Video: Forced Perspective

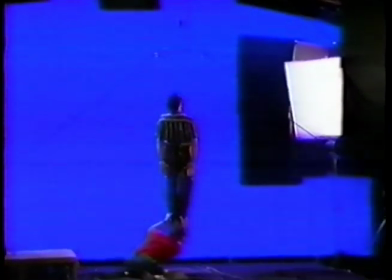With blue screen, the filmmakers are able to shoot the actors against a blue background.
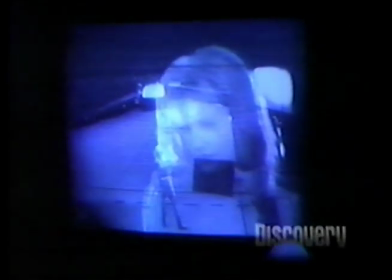The blue screen is later replaced with the actual background shot.
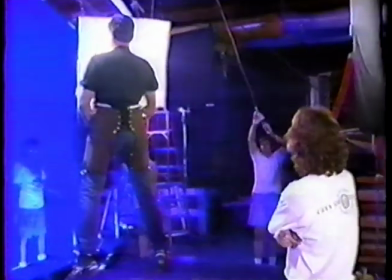With Harry, as an example, he's hanging on wires, and we have to track that shot,
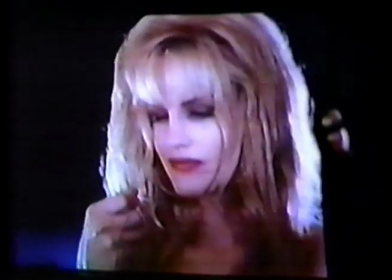meaning match his moves, so that when we put Nancy's hand
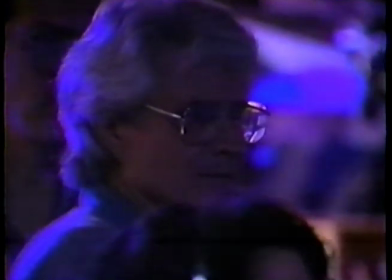around him, they stay married together as if she is holding them.
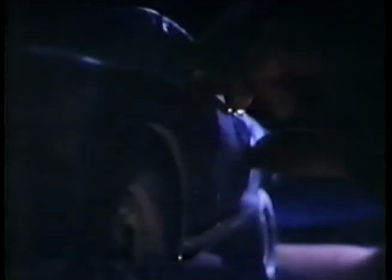In this work print, also known as a rough cut, these blue screen shots have not yet been composited with their backgrounds.
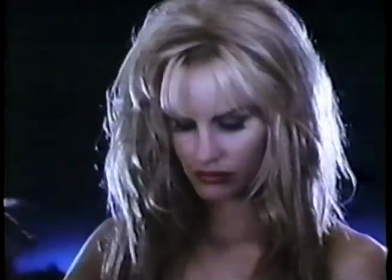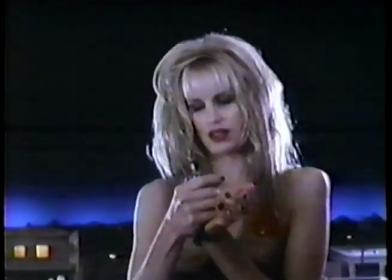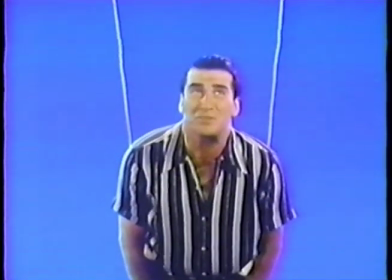Miss me? I don't suppose you want to hear my side of this.
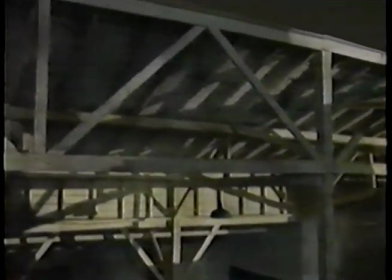Another way the filmmakers create the illusion of size is by shooting split-scale sets and optically compositing the 2 sides of the screen.
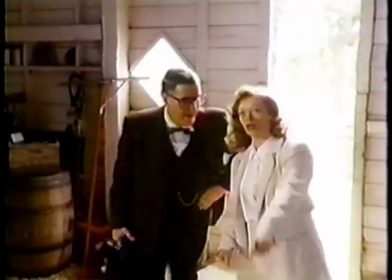So it's a little large.
For this scene inside the barn, the right side of the screen was shot first inside the real barn.
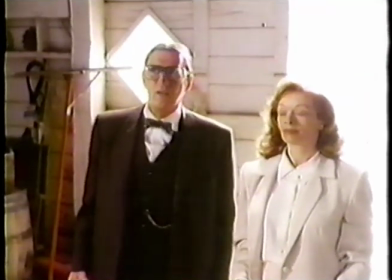Then the next day, Daryl was shot inside a miniature barn.
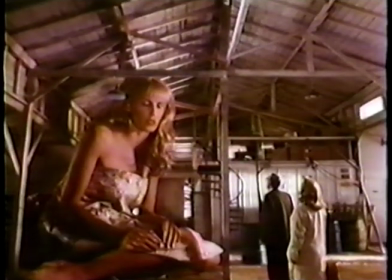These split-scale shots are followed by a forced perspective shot to complete the giant illusion.
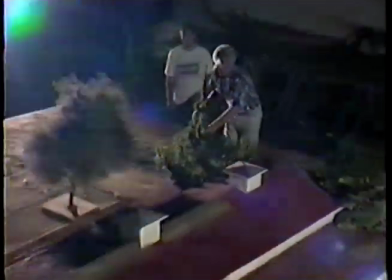Forced perspective almost always involves miniatures.
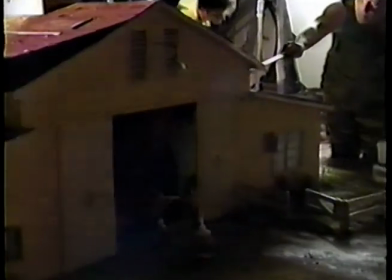For the scene in which Daryl Hannah falls and crushes a barn, Gene and his crew have built a second miniature barn set made of balsa wood.
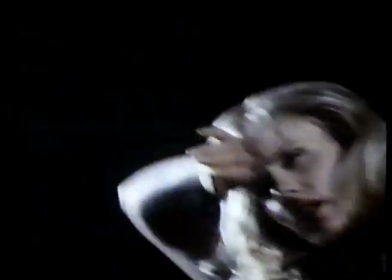Men.
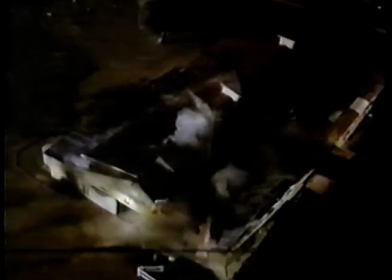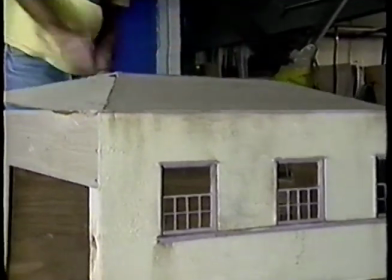For the final scene in which Nancy, now 70 feet tall, comes looking for her cheating husband,
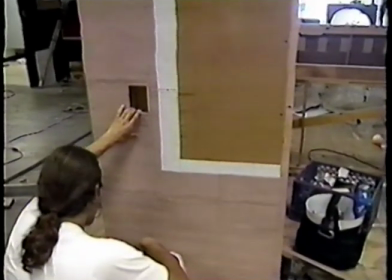the entire fictitious town of Arnold, California, is being built in 1/12 scale.
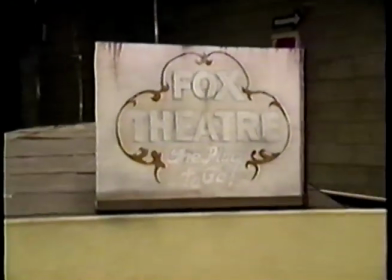The buildings are modeled after actual structures in the Southern California towns of Taft and Maricopa, where location shooting took place.
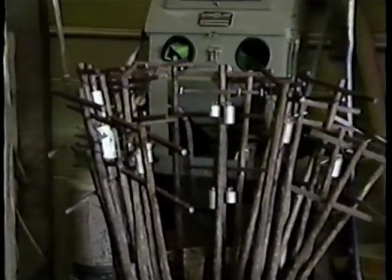Hundreds of trees, streetlights, and telephone poles must also be constructed, along with miniature cars and other convincing details.
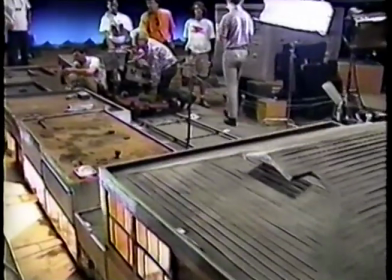This tiny town is built indoors at Fantasy 2, with each city block measuring 35 feet long and 22 feet wide.
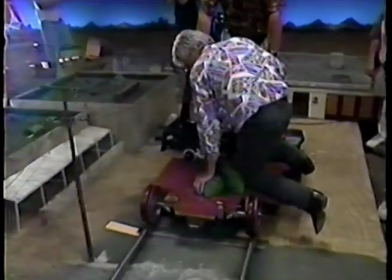Now, you're not going to put too many of those together and then still have something behind it and beyond,
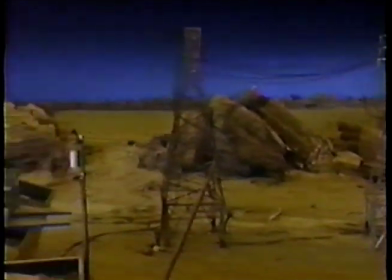and the desert and the horizon and mountains and the night sky. So to achieve this within a limited amount of space,
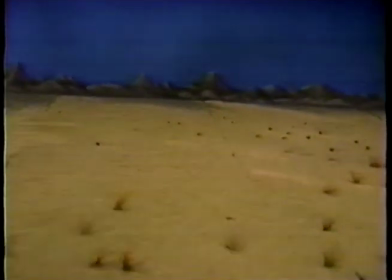beyond the town, we started sloping up the desert to force the perspective.
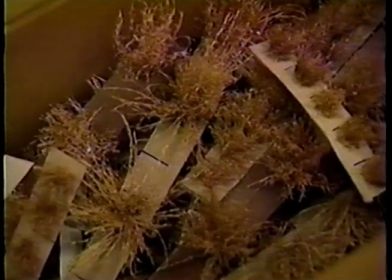Hundreds of miniature Joshua trees and thousands of tumbleweeds were made in 3 scales.
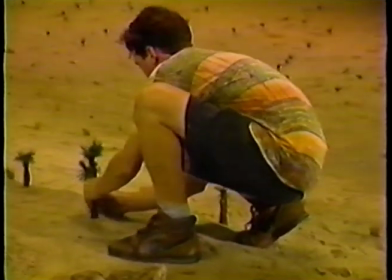By placing the larger ones closer to the camera and smaller ones farther away,
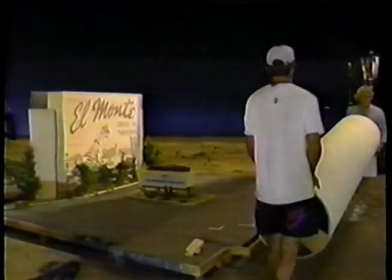the horizon appears to extend for miles, when the entire desert set is only 10 feet deep.
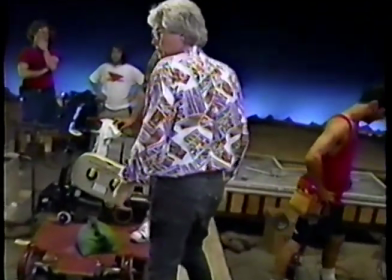After 3 months of design and construction, the town is built and ready for shooting.
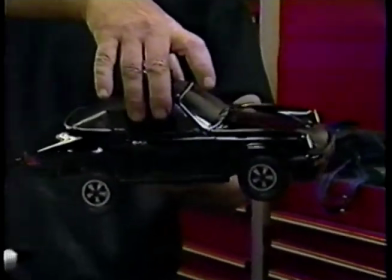There is even a 1/12 scale model of Harry's Porsche. And of course, Harry himself.
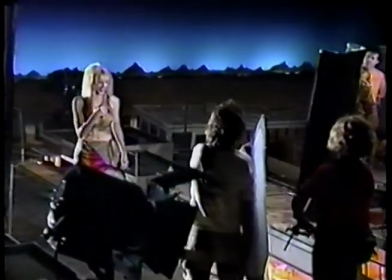All this will help create the illusion of a giant Daryl Hannah.
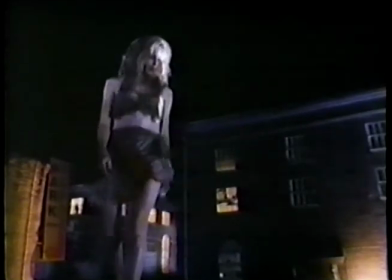Finally, on film, the special effect is brought to life. The result is a totally believable 70-foot character. The most exciting part of the work is the satisfaction at the end.
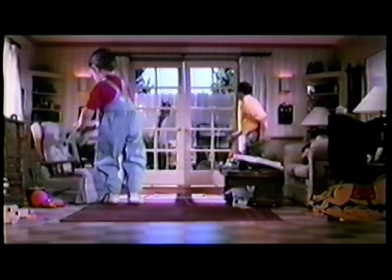If you can fool your peers, if you can fool the audience,
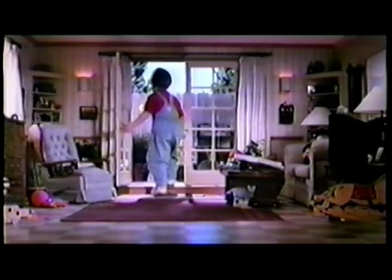and if people wonder, number one, how it was done, generally you have a successful shot. Every job is a little different, new challenges, learn new things, figure out how to make it work.